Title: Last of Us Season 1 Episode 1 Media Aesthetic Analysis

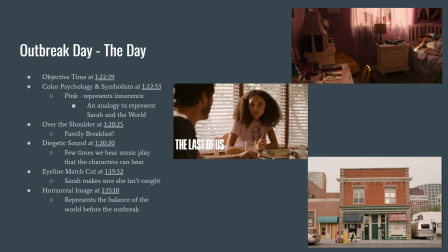(4:07)
um, After that disappears, we go into the scene that takes place in Sarah's bedroom. Uh, there's a lot of pink. Her curtains are pink, her walls are pink, she's even wearing pink.
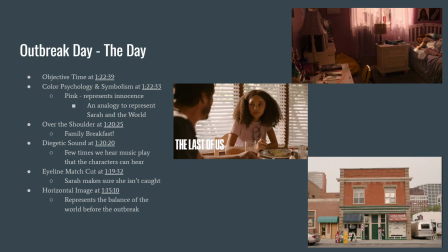(4:22)
And I feel that the color pink represents innocence, not only Sarah's innocence for what's to come later on, but also the world's innocence that will soon be broken when the outbreak truly happens.
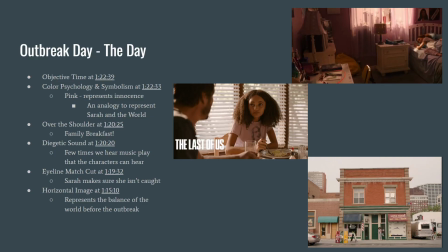(4:40)
We get a really good over the shoulder perspective as Joel and Sarah talk at the table during family breakfast on Joel's birthday, and they bicker back and forth and do some playful banter. This is also a really good example of diegetic sound,
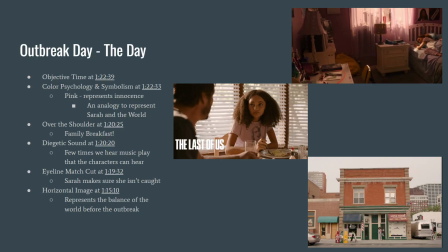(4:59)
as Sarah's making breakfast and she's listening to music on the radio, which we don't see that often, as modern technology isn't used a whole lot in this series. There's a good example of eyeline match cut as well, where Sarah's on top of the stairs and she has to steal money
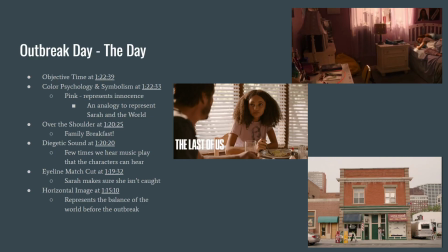(5:16)
from Joel to go fix Joel's watch for his birthday, and she has to make sure she doesn't get caught. And she looks down the stairs, and the camera cuts to the stairs, and nobody's there. Lastly, there's a good example of a horizontal image of Sarah standing outside of the shop where she fixed Joel's watch.
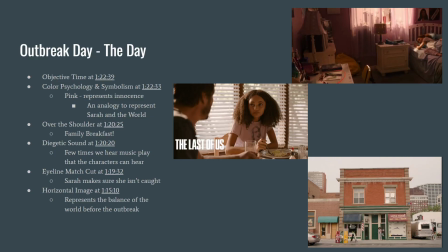(5:35)
I feel like it shows the last sense of balance before the world truly goes to hell.
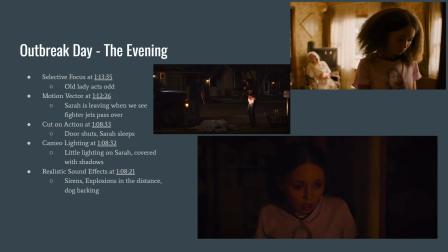(5:43)
And now we move towards the evening. Sarah comes home and visits the neighbor's house. The neighbor has this old woman who usually is sitting blankly, staring forward, and not really doing anything.
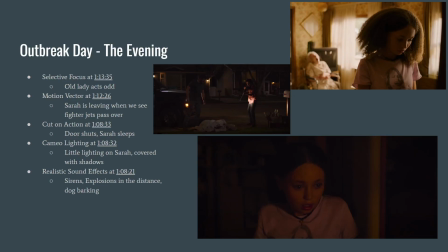(5:59)
But as Sarah, in the top right over here, goes to go look through some movies, we see that she is acting strangely in the background as she's out of focus, which is a good example of selective focus.
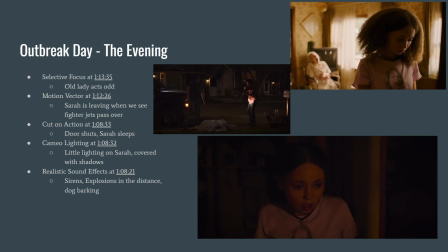(6:13)
There's also a good example of a motion vector shortly after the scene where Sarah's leaving her neighbor's house and she stops in the middle of the sidewalk and looks up and sees several fighter jets heading towards Austin,
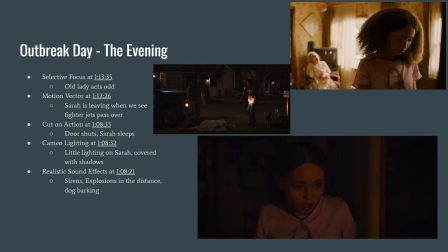(6:27)
Texas, where she was previously that day. This is to kind of represent the impending doom that's about to come. There's also a good example of a cut on action when Sarah goes to sleep and as Joel leaves the room,
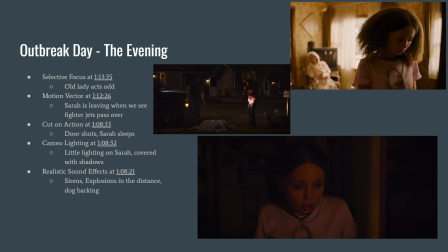(6:45)
the door shuts and it cuts to Sarah waking up to some noises that are coming from outside that you don't really hear in a neighborhood. She hears sirens and explosions in the distance and the neighbor's dog barking.
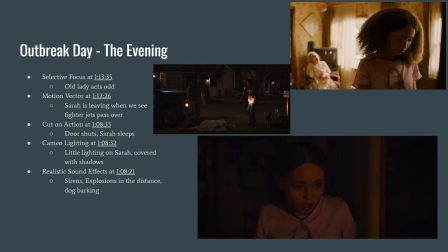(7:05)
And this scene also has really good cameo lighting where she's mainly covered in shadows as she goes through her neighbor's house in that evening and discovers the horrors that are soon to infect this world.
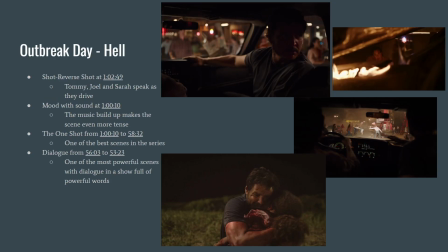(7:22)
And then we have Outbreak Day. Hell is fully let loose as infected people begin to run through the streets. Joel and Tommy take Sarah in the truck and try to leave the suburbs, and they end up having to cut through this small town.
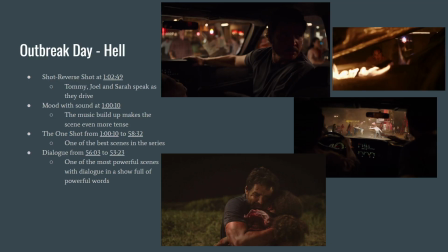(7:39)
There's this really good example of a shot reverse shot as it's mainly Tommy and Joel, but Sarah cuts in every once in a while to speak. But Tommy and Joel try to strategize where they're going to go and how they're going to get there and how they're going to keep each other safe.
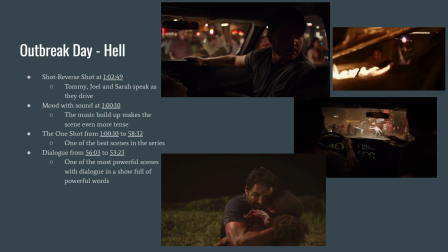(7:57)
It's also a really good example of a one shot.